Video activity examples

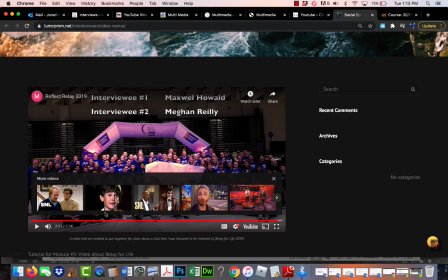1488s
Okay, so one thing you notice about this video is we don't see or we don't hear the interview
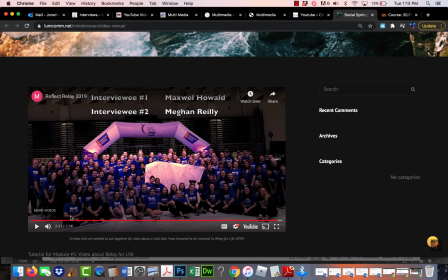1498s
interviewer's voice, right? So you don't have to do be in the background or do a voiceover. Instead, she uses the captions in the title screen.
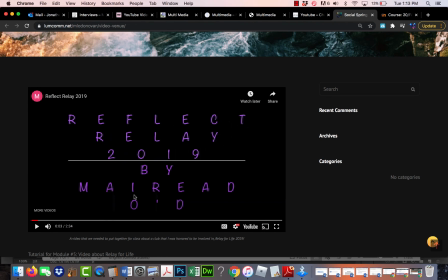1509s
So that, I mean, she had a good title screen here, and it was on for a long time. So as a person coming and finding the video, I understand what it's about. And then she used a lot of captions, and she used that because perhaps she didn't want her voice to be on here.
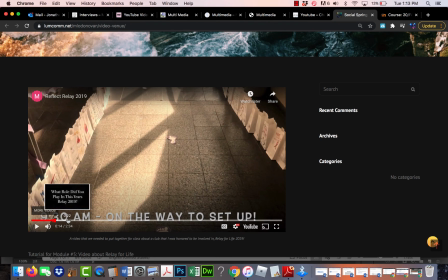1527s
So we have lots of captions, and then the
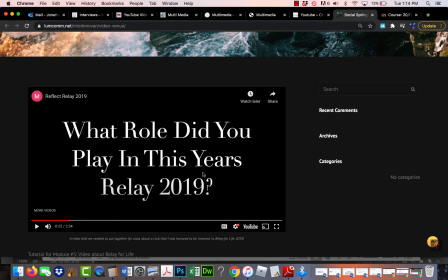1531s
questions that the interviewees are answering are in big captions, and they're up there for a long time. So, you know, this is another option. If you don't want your voice in there, then just really use the captions. Make sure they're up there long enough for a person watching the video.
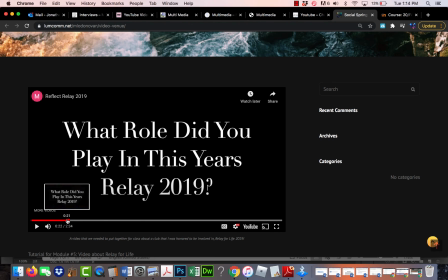1548s
Again, it's the rule is to read it yourself, time yourself, and to do it at least twice as long.
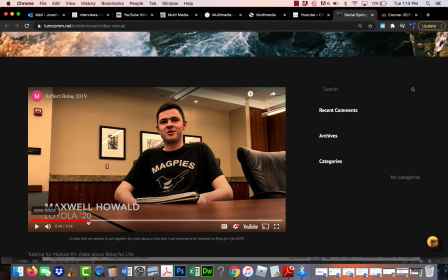1557s
To up there on the screen. And then the interviews, I could tell that she's has her camera against the table here, so it's steady, and it could be almost a little bit closer.
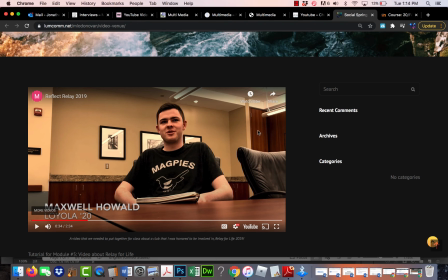1572s
I mean, there was some background noise here, which is kind of surprising. I guess maybe the air conditioning was on pretty strong,
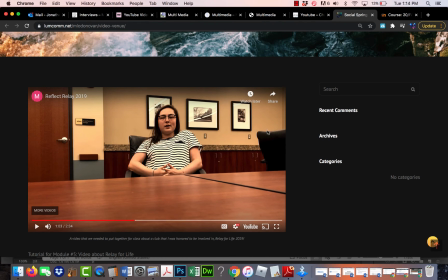1580s
and this one probably could have been closer because the background noise was louder almost than her voice.
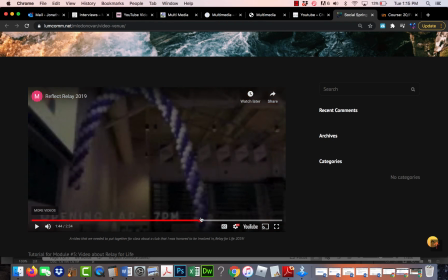1586s
And then we have some nice narrative flow with the other parts that aren't about the interviews,
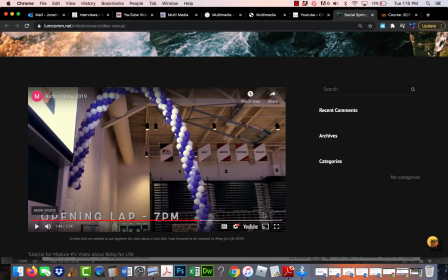1593s
and giving the captions and telling us what we're seeing. And at the end here, you know, maybe some level issues, but I'm not sure what you could do about that.
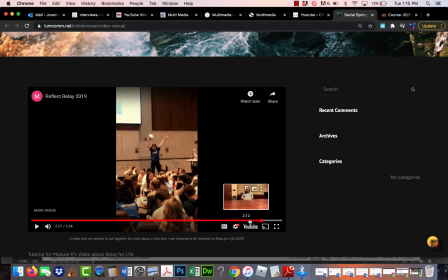1601s
I mean, you could turn it down, but then you wouldn't be able to hear this part of the event was obviously really loud.
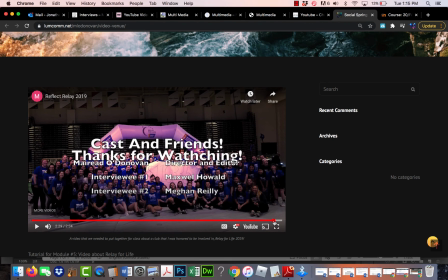1609s
And then we have a credit screen at the end. So overall, I think a pretty good job. And again, you know, it could be about lots of different things. And the interview, if you choose to do this type of video, then the interviews don't have to be the one and only focus.
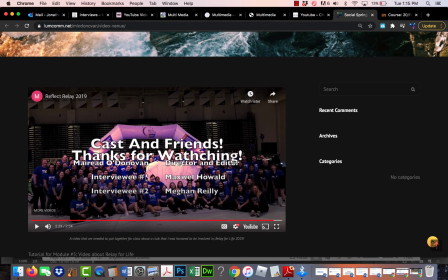1629s
You know, if the interviews are part of some other kind of event or happening or something that you want to showcase in your video. So we have lots of options. I wanted to show you just one more thing. So if you don't want to use your smartphone for the videos,
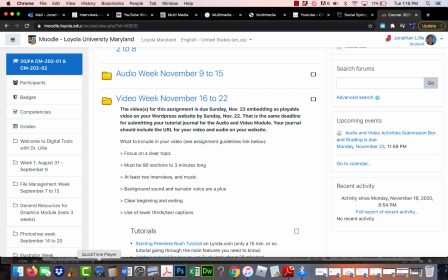1650s
then one option is to use your laptop, because most of your laptops have cameras in them. I mean, that's how you do Zoom or FaceTime or Skype. And for in the Mac, for example, it has the QuickTime player that is pre-installed. And so,
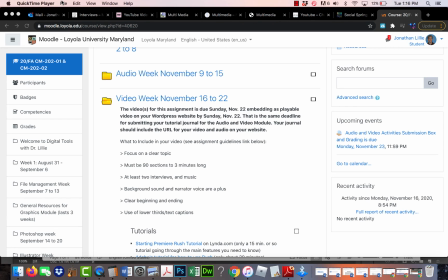1670s
and I use this a lot myself to take, like, I'll take a video of my daughter singing and send it to her grandma. And if you're using QuickTime, you just go to New Movie Recording. And the lighting's not good in here. It's kind of a gray day, but it's kind of, you know, right behind a window. It's not so good. So if I was going to do a real video here, I'd probably do it in a different room with better lighting. But I could just record myself here. So you could basically have your interviewee sit down in a room that has good lighting, and right down in front of it, like head and shoulders shot, hit record, record them, and then when you're editing in Adobe Rush, you just drag and drop that video. So in QuickTime, it'll save it as a .mov file or a .m4 and MP4, and you would just drag and drop that onto a track line in Rush and start editing that way. And that's basically what you're doing with videos from